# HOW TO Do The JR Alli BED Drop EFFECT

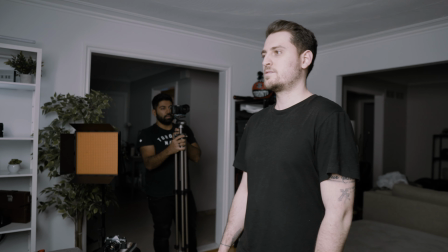(9:49)
Don't do too much of a stiff movement with your arms going backwards. And notice that I'm not going to drop the camera until he actually falls backwards.
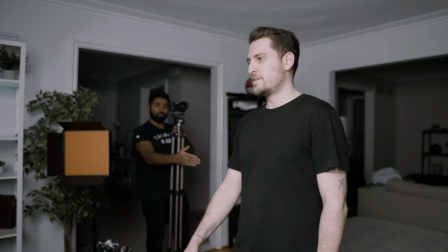(9:56)
That's the big thing. So until he actually walks towards the mattress or he's about to fall, that's when I'll drop.
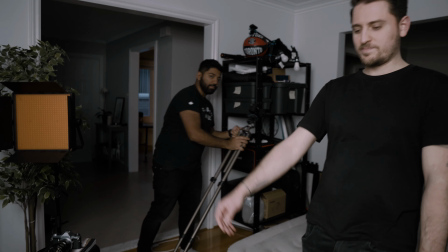(10:03)
Then we start dropping at the same time. Yeah. Okay, so one more time.
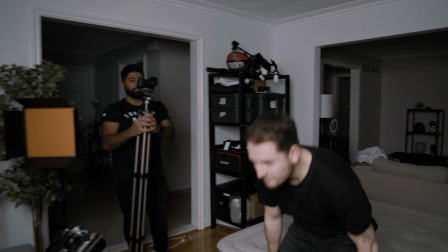(10:11)
There you go. All right, now we bring it over to the computer.
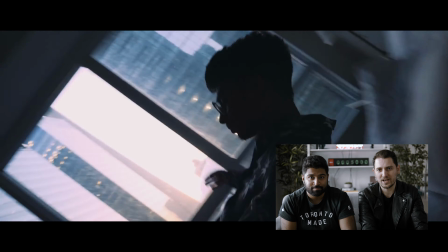(10:16)
Okay, so in the little clip that you just saw, we actually filmed it a little bit differently than JR's video.
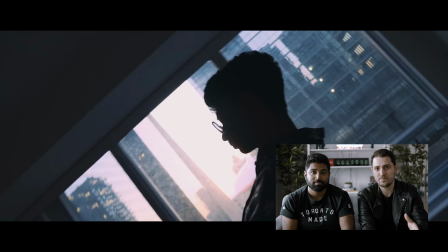(10:20)
So in the original, the first clip of the bed drop, he fell directly onto the bed itself.
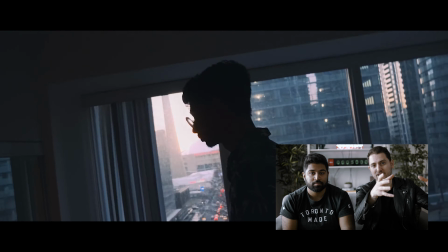(10:26)
So the camera guy was bringing the camera, like we just showed you, down past the bed.
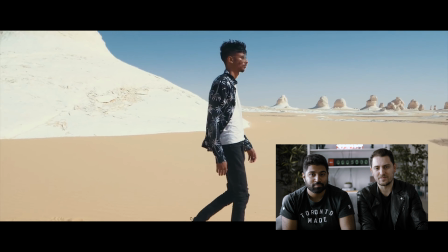(10:31)
But when he was waking up in Egypt on the sand, the camera wasn't falling down past the ground, obviously, because it's impossible to do that, right?
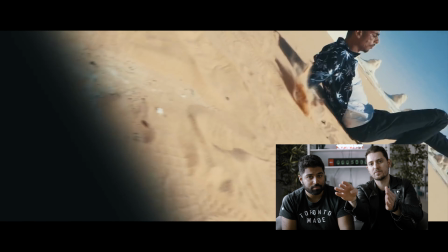(10:39)
So with theirs, they were just starting the camera tilted sideways on the ground itself and coming up. So they had to do a little bit of a mask on that to transition the two scenes.
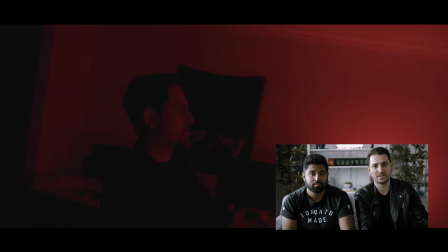(10:48)
So for ours, we actually filmed it once again on our air mattress, so we had two beds essentially for this shoot.
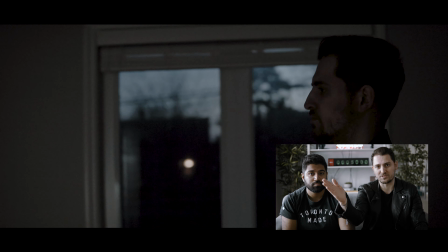(10:54)
So ours was a little more seamless, so we could just, once again, do the camera falling past the edge of the bed frame.
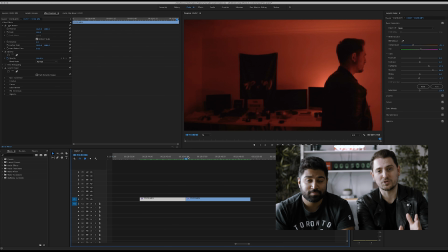(11:00)
So all we had to do is put it into Adobe Premiere, line the end of the two clips up, so you just cut off a little bit of the end of the first clip,
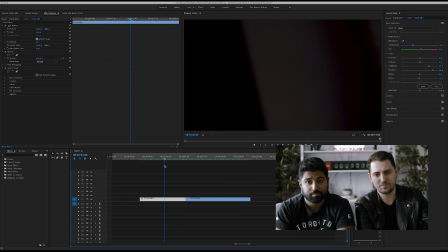(11:08)
because you don't want it to be too long at that point, right? So you just find the point at the end of it in which the camera just passes the bed into darkness.
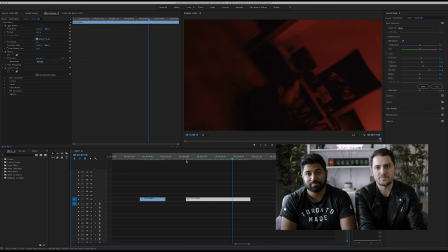(11:16)
So for the second clip, we obviously want it to be playing backwards because as it transitions, I'm supposed to be getting up off the ground or off the bed, not falling onto it.
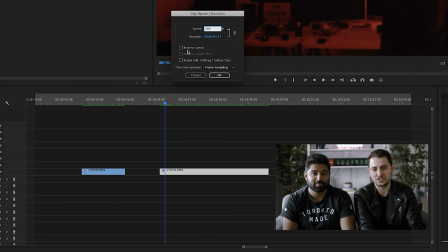(11:26)
So all you have to do is right click on your clip, go to speed duration, and then you should see the little checkbox that says reverse speed. So you check that off, hit OK,
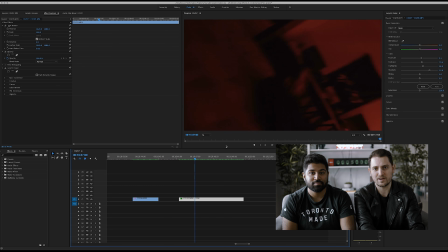(11:35)
and then now your clip will play backwards. So you just want to trim off the beginning of the clip if there's too much of a darkness or black footage there. So start that clip right before it gets bright and where you start seeing the scene again.
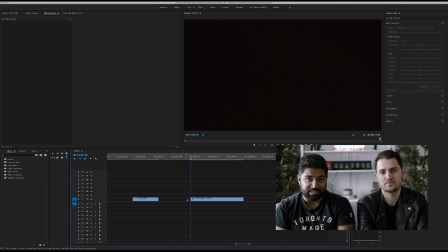(11:46)
So when you're filming the two scenes, it's a bit counterintuitive.
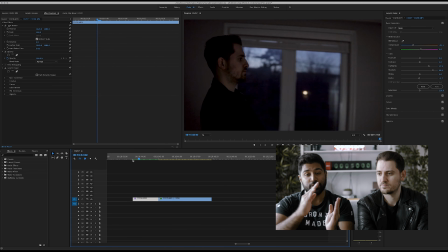(11:49)
For the first one, let's say if your subject is falling to the right, you're gonna follow the subject in that direction and fall to the right.
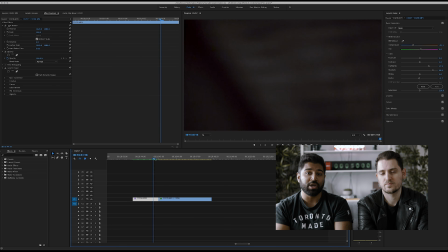(11:57)
But in the second one, what you're gonna do is you're gonna actually go in the opposite direction. You're gonna fall to the left.
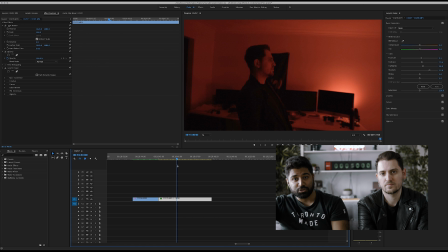(12:03)
And the reason why you're doing that is so that when you reverse it, it's gonna be in the same motion with both subjects in both of those scenes both falling to the right. Yeah, so you want to keep the flow of motion the same from clip to clip.
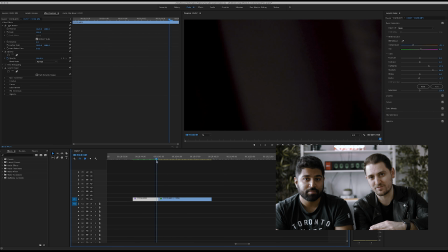(12:13)
So once again, if the person's head is falling down to the right side of the frame, they should be getting up from the left going to the right as well. So it's kind of keeping the same motion going, right? Yeah. So for us, we actually couldn't film it in the proper way. Yeah. So I think our first shot in the bedroom, that was filmed the opposite way, just because of the limitations of the room that we had.
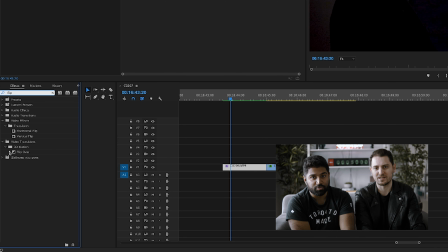(12:33)
Yeah. So we ended up flipping that clip. We mirrored the clip horizontally so that it could be backwards, the flow of motion be the same.
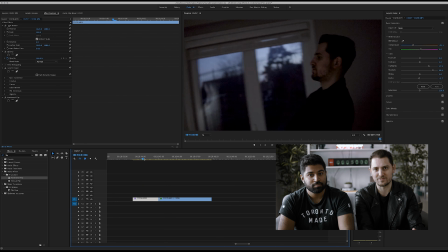(12:41)
The reason we did it for that clip instead of the second one is because in our office, we had things on our desk, like our flags had Apex 90 on it.
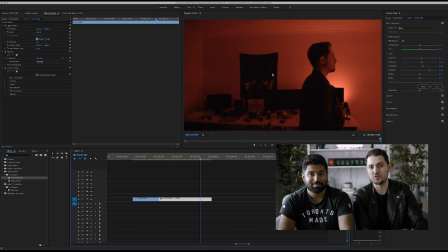(12:47)
We had a sign saying, I think, the studio. So you would notice those things are backwards if we flipped that footage, right? So again, keep in mind, if you're in the first scene, if you're going from left to right, you're gonna film the second scene going from right to left. And then in post, you're just gonna reverse the second scene so that it goes in the same motion.
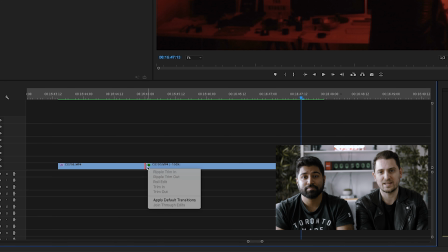(13:03)
So then once you have the two clips trimmed, all you do is put them back to back, and then you right click on the second clip and add a cross dissolve fade to it.
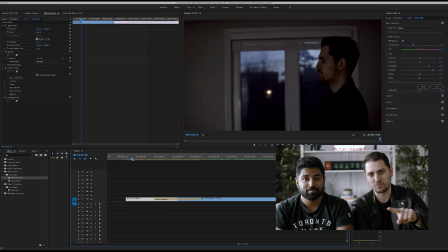(13:11)
So this will create this cross dissolve between the two clips, which just fades them in together.
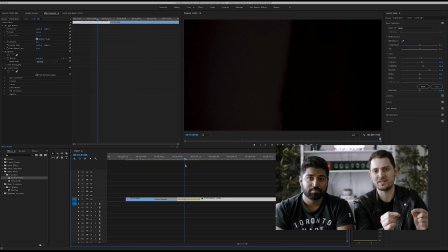(13:15)
So if you notice that your transition is a little too long, just keep trimming the end of the first clip and the beginning of the second one until it flows nicely.
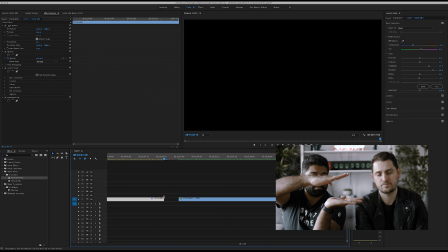(13:23)
And if you want to make it a bit more seamless, make sure you're cutting it when both clips are at the exact same plane, in the horizontal plane.
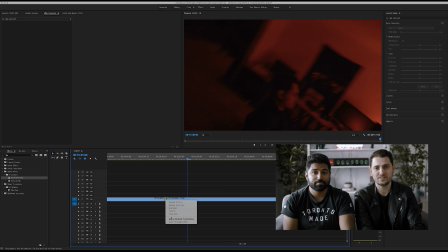(13:30)
So for JR's video, his was a little bit different. So ours ended up being a little more simple actually in that regard.
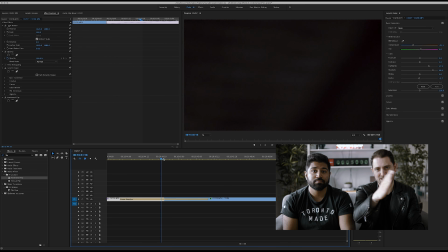(13:35)
Because like we mentioned earlier, he couldn't go past the ground or past the sand in his, so he had to create a mask. So I believe he probably created a dark object, maybe like a black solid. Yeah, and feathered it out. Yeah, made the edges softer to it. And then he probably just, motion tracked it down to go with the frame so that it just disappears out of frame after. Yeah. But other than that, it's pretty straightforward.